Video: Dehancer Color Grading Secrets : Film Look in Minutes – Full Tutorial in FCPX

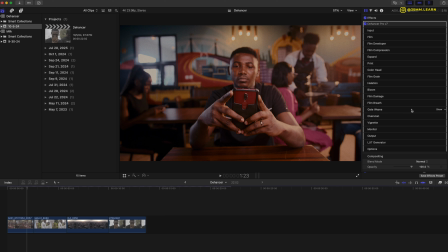(16:49)
You just take it one at a time. You use whatever it is you need to use, and you discard whatever it is that you do not need to use based on your project. And when you take it one step at a time like that, you realize that it is not as intimidating as it might look at the beginning. Plus, you can always export your LUTs, and that saves you so much time on subsequent edits.
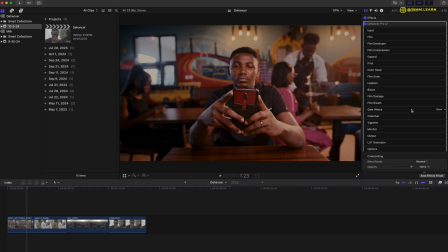(17:07)
And that is basically a run through of all the tools available under Dehancer Pro. From there, we'll go to the next clip.
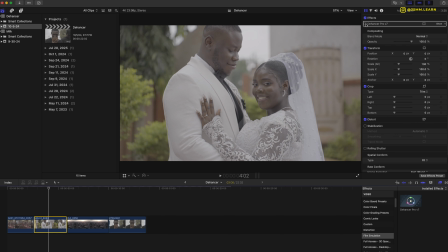(17:14)
This clip is a wedding video of a very good friend of mine, and this is what we did with just Dehancer.
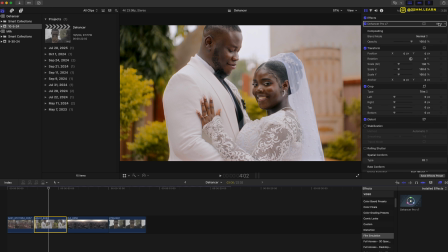(17:20)
Oh, by the way, all these edits are done only in Dehancer, nothing else. No color wheels, no color curves, no hue, saturation layers, just Dehancer. And you can see just again the same process. We go into the input, we normalize it. This was shot on the A7S3 in S-Log3 Cinema Gamma 3 Cine.
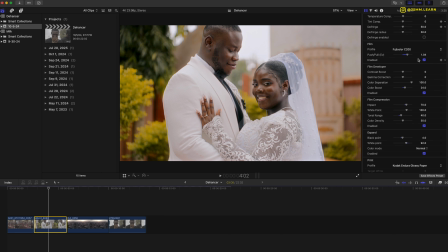(17:40)
And for this one, we use the Fujicolor C200 as the film profile of choice. We adjusted the color, boosted the colors a little bit, because typically weddings are like colorful and bright, and white, and it's a lot of bright, interesting colors.
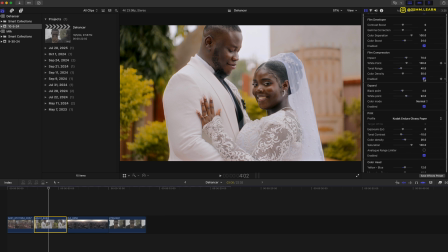(17:59)
And again, same thing with film compression. You can see that with film compression, there's a lot of highlights that were recovered in the suits, in the sky, in the veil, and that's what film compression does for you. Here at the expand, we brought down we added a little bit of contrast,
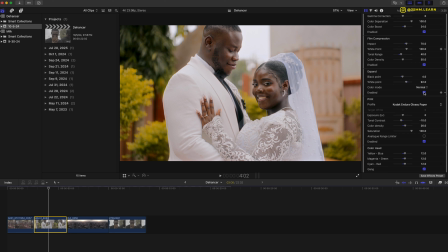(18:15)
but at the same time made the whole scene a little bit brighter, right? Increase the exposure a little bit.
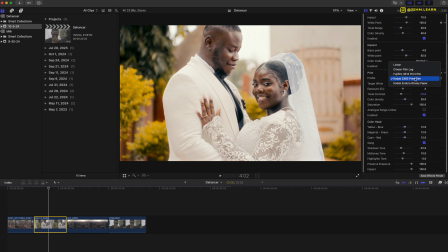(18:21)
But for this one, we did not use the Kodak 2383 film print. Instead, I used the Kodak Endura glossy paper because I just like the way it looked better. And that's another thing I wanted to point out.
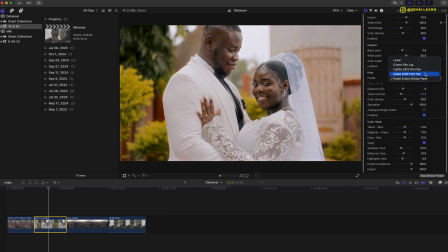(18:32)
Just because Kodak 2383 film print is very popular doesn't mean you have to use it on every single edit, unless that is your style or that's what you're going for. Did a little bit of adjustment here and there for color density and tonal contrast. And here we have this.
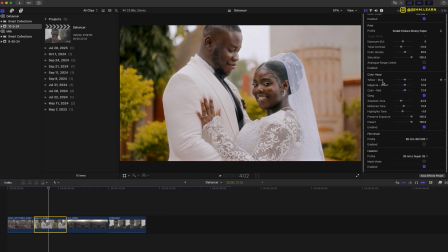(18:49)
Did a little bit of adjustments in the color head, the yellows, the blues, the magenta green, and shadows. Brought back the shadows a little bit, dialed down the highlights a little bit, and then went from that to this,
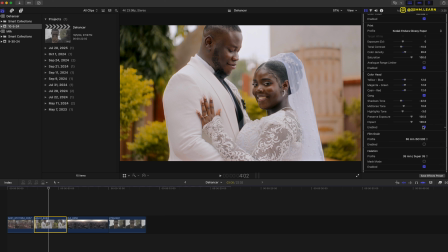(19:01)
just to give a little bit more greenish tones, and fight those reds a little bit, because we're looking a little bit more magenta than I wanted. So introduce some greens to normalize the whole thing and made it look really good. Again, I didn't use film grain because, like I said, I'm not really a fan,
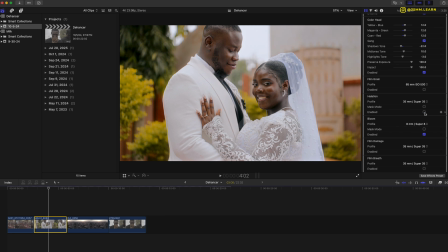(19:20)
but I used a little bit of elation, and you can see that on the suits, on the edge of the dress. But bloom, I went all out on the bloom. Weddings are supposed to be dreamy, they're supposed to glow, they're supposed to take you on a journey, and that's exactly what I did here.
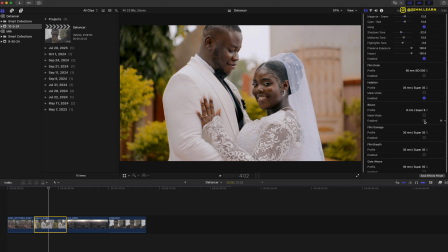(19:36)
So I went all out, 8 Super 8 on the bloom, just to add that glowy effect.
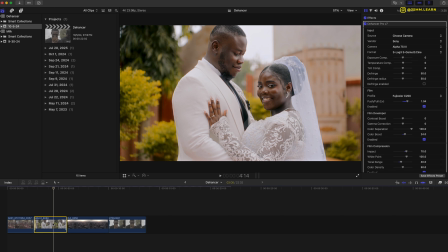(19:42)
I didn't do any other thing. That was that, just with Dehancer. And this is before, this is after, before, after.
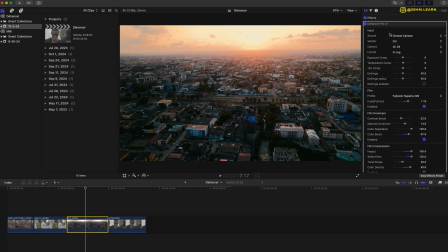(19:49)
Again, another clip This one, I wanted to show this because this was shot on a drone.
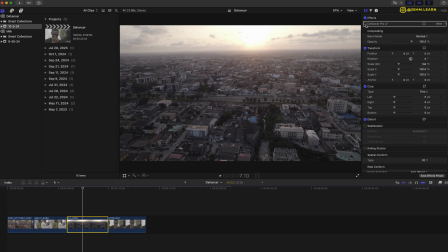(19:54)
It shows that Dehancer doesn't work just on cameras, like cinema cameras or hybrid cameras, but if you have a drone as well, you can get amazing results.
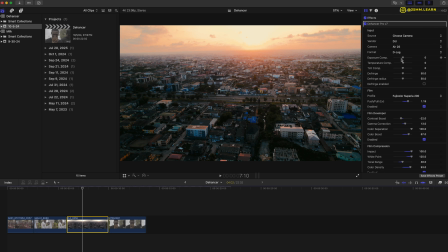(20:03)
This was shot on the DJI Air 2S in D-Log, and just the same thing. For this one, I used Fuji Color Superior 200 and I pulled it a little bit, like significantly actually, because I was like really having a good time with the colors. It was golden hour.
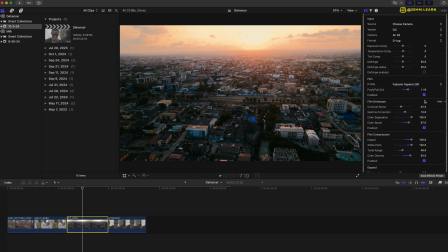(20:21)
This is my neighborhood. Everyone was looking so amazing, and I was flying the drone that evening and I decided to take this shot, and I wanted the colors to really be punchy, so that's why I really pulled it. Boosted the colors, reduced the contrast. Like I said, don't like a contrasted look,
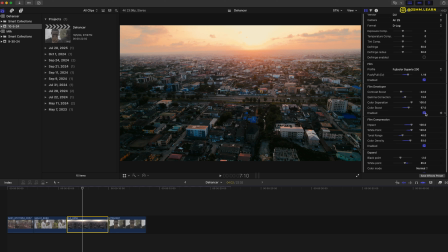(20:38)
and just went from this to this with just boosting the colors, adjusting the gamma, adjusting the contrast. So went from this to this, making it really punch, really shine. Film compression, like I said, we're already losing a lot of the highlights at this point,
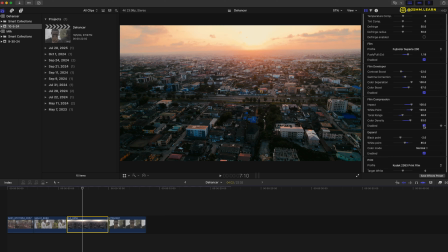(20:54)
but because we had film compression, we're able to bring back a lot of those details.
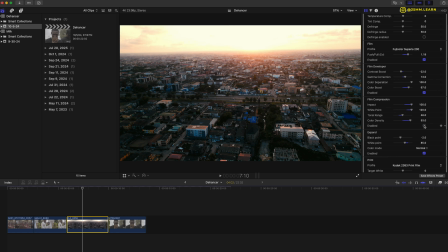(20:58)
This is really extreme because, like I said, we're losing the contrast. So again, play with your tools. You get to know them better. You get to know how they can solve your creative problems the more you use them. So for this, thanks to film compression, we're able to bring back a lot of the details in the sky.
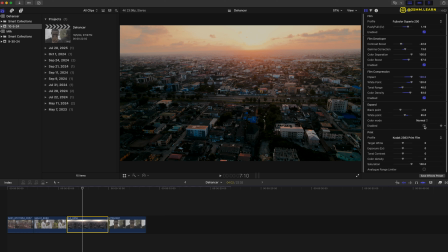(21:13)
Of course, with the expand, I was able to leave the shadows, and the bottom part of the shot was not lost to complete darkness, which was a good thing.
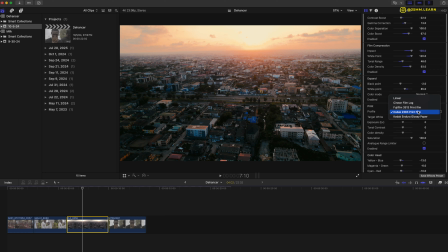(21:25)
And this one, we're back to the famous Kodak 2383 film print. I just left it as is on default.
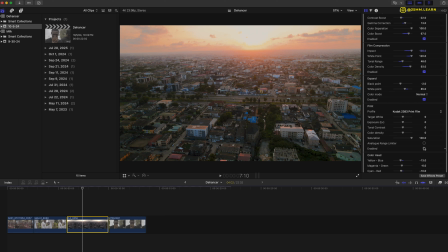(21:32)
This is before the film print, this is after the film print.
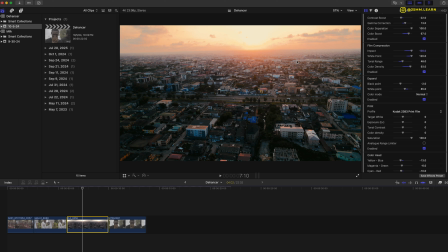(21:35)
I really wanted the attention to be at the top of the frame, where you will have the sunset and the rest should just fade into darkness. And I wanted just like a kiss of light on the roofs, really accentuating and showing that the light we are getting is the light from the sunset.
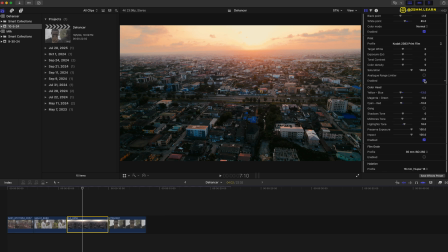(21:51)
And yeah, that's what I did with that. So that was why I chose 2383, and it looked gorgeous. This is before, this is right here. Of course, did a little bit of color adjustment to suit me because it was looking too blue.
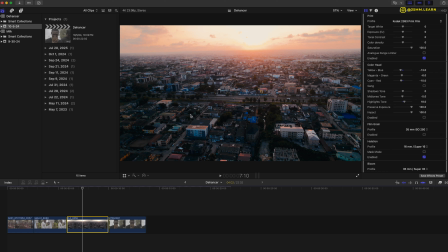(22:06)
There was way too much blue at the bottom of the frame, and I wanted it to be a little bit more muted. So introduce a little bit of green into it and then muted the colors a little bit, and voila, we have that.
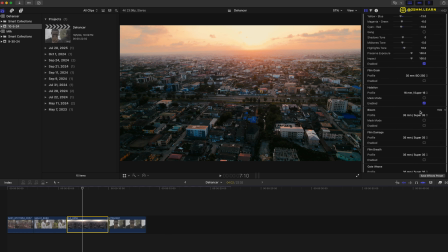(22:20)
Again, I didn't use any film grain here, but I used elation because I wanted a little bit of glow. Like look at it right here, before after. I wanted a little bit of that evening glow, but not too much.
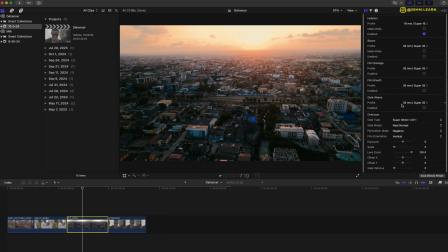(22:34)
No bloom in this place, no film damage, no film breath, no gate weave, everything good to go. And that's how it went from this to this. By the way, this is what this looks like. It was just like a nice shot of the sunset.
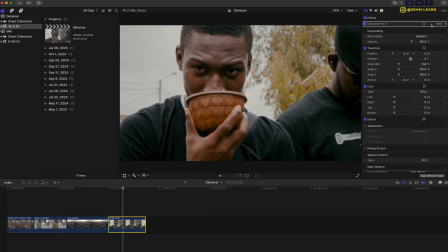(22:49)
Next shot, this is a very quick one. This was shot on the Canon R7 in C-Log 3 Cinema Gamut,
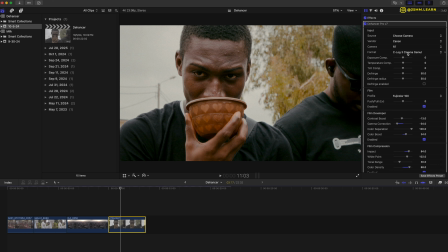(22:57)
and this shot is just random shots of me and the guys on the street. And this one I went all out with some other effects I've not used before. Again, regular stuff. Normalize the clip, use Fuji Color, a little bit of film developer, film compression to bring back a lot of the highlights in the sky.
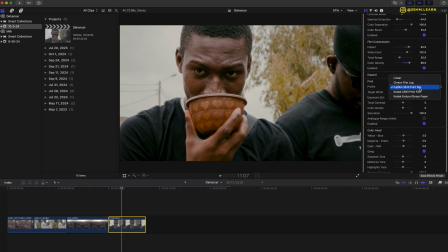(23:15)
You can see that. Didn't do much on expand, just let it as is. Again, we're back to Fujifilm 3513 print film. In this case, this one worked better for me. Did a bit of color adjustments and color head. But here's where I was going to. Here I used grain, but just sparingly.
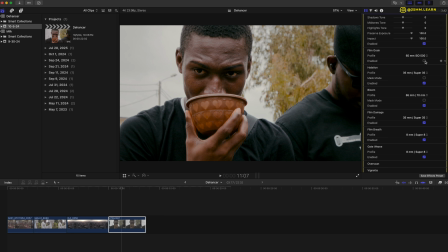(23:33)
This is without the grain. It looks clean, it looks crisp, which is what I would typically go for.
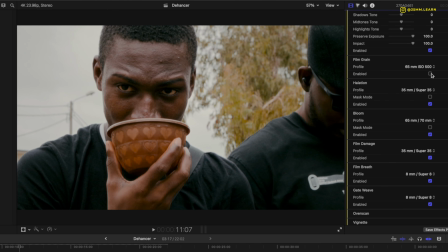(23:38)
But for this one, we're experimenting.
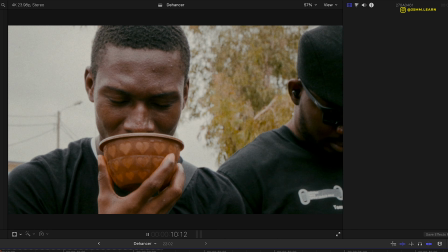(23:40)
Decided to put a little bit of film grain, and it's just there, just subtle enough to see in his hand area right here.
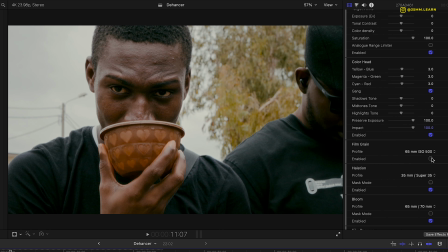(23:48)
And because I'm using 65mm at ISO 500, you can see right there halation. I wanted a little bit of halation as well on the shoulders right here in the bright spots. I wanted elation a little bit. Then bloom, I wanted a bloom, and you can see that right here, just to give it like a little bit of a glow.
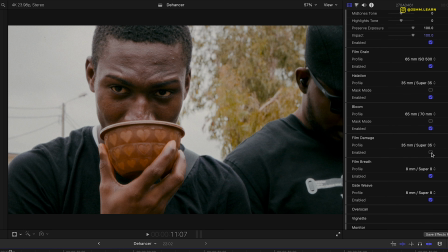(24:07)
And here I added film damage.
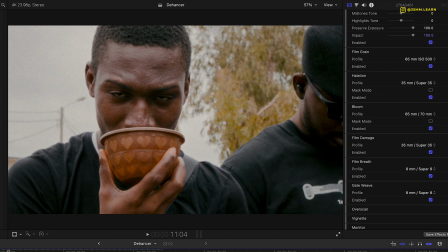(24:10)
I wanted it to be obvious but not super obvious, and you could see it here and there across the clip. And film breath, now I've not used film breath up until right now, but I used film breath here because it was looking like a straight video and I really liked it.
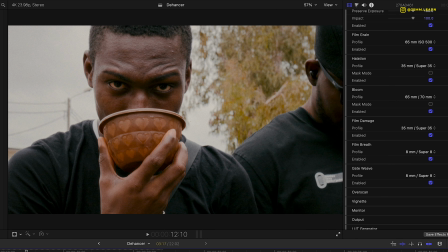(24:25)
It was, the colors kept going and coming. You can see that, like the colors kept pulsing in and out, and it's just very beautiful to see.
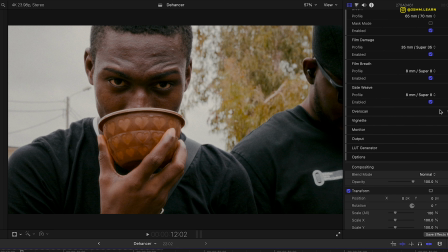(24:33)
And I also added a little bit of gate weave, a lot of gate weave actually, 8mm, and that's where you have that the shake in the clip, and the way the video, the colors kept going and coming.
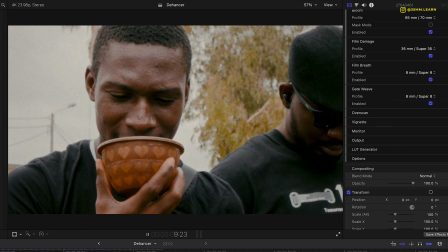(24:46)
The combination of that makes it look really like film, and I really love that for this kind of video.
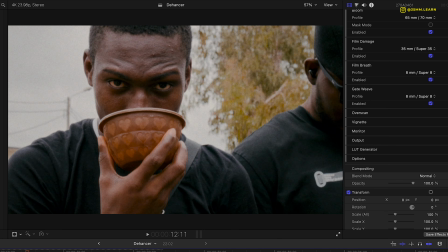(24:52)
And yeah, that basically is how Dehancer works in Final Cut Pro. Dehancer Pro is not available for just Final Cut Pro. It is also available for DaVinci Resolve, it's available for Premiere Pro and After Effects.